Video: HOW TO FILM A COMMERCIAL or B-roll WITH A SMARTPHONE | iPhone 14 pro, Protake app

I'm pretty sure that some of you are wondering why I went with the smoke effect, because normally when you take photos of products which are like a drink in a can, everyone usually does the ice version with water drops all over the can. We have winter right now in Canada, and the idea of me drinking right now iced coffee is not really appealing to me. So when I drink a coffee, I make it extra hot. I love hot coffee. And this is energy drink, which has a lot of caffeine in it. There are other ingredients in a drink.
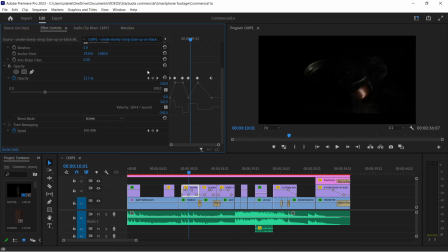(13:28)
So I thought about hot, steamy, smoky, explosive. It was just my personal creative choice. I was playing a bit with the opacity with those clips as I wanted the smoke to pop in here and there. So when I wanted to see the smoke, I left it at 100% opacity.
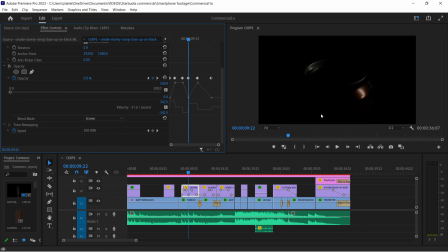(13:47)
If I wanted the smoke to disappear, I created another keyframe and brought it down to 0%. Sometimes I zoomed in quite a lot on the clips as I wanted the smoke in certain areas of the clip. It was a lot of playing around, it took a while. Originally, I also placed the smoke over the clip when I'm pouring the coffee out, but then when I started thinking about it and I came back a few hours later, I just decided to replace it with the light streak. I thought it was a little bit too much already, so I went with the light streak version.
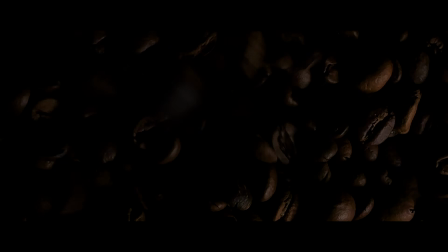(14:24)
I think it was a better choice. It just didn't make sense to me. I like the can and the smoke, but not when the coffee was pouring out.
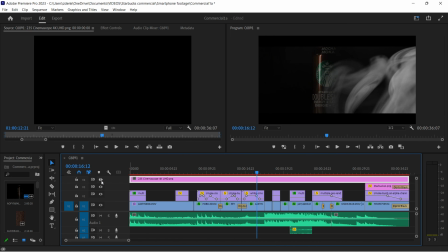(14:33)
Again, don't ask me why, I just felt it doesn't belong there. I also placed black bar clip to create a widescreen look. I didn't add sound effects on this commercial except one. Just a very tiny sound of coffee being poured, and I really toned it down.
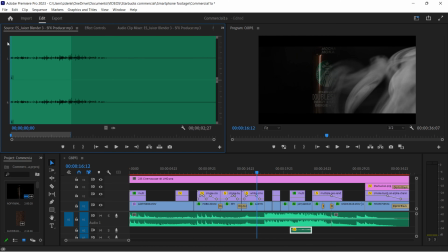(14:50)
I didn't want the sound to be heard too much. And that's all. Let's play the commercial once again.
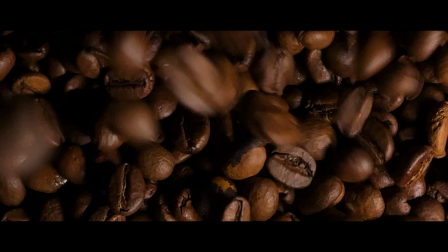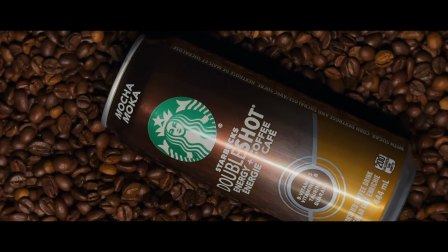Give it a thumbs up if you like this tutorial and don't forget to subscribe for more. If you have any questions, comments, or want to say hello or ahoy, you can leave it below. And I'll see you in the next video. Ciao, ahoy.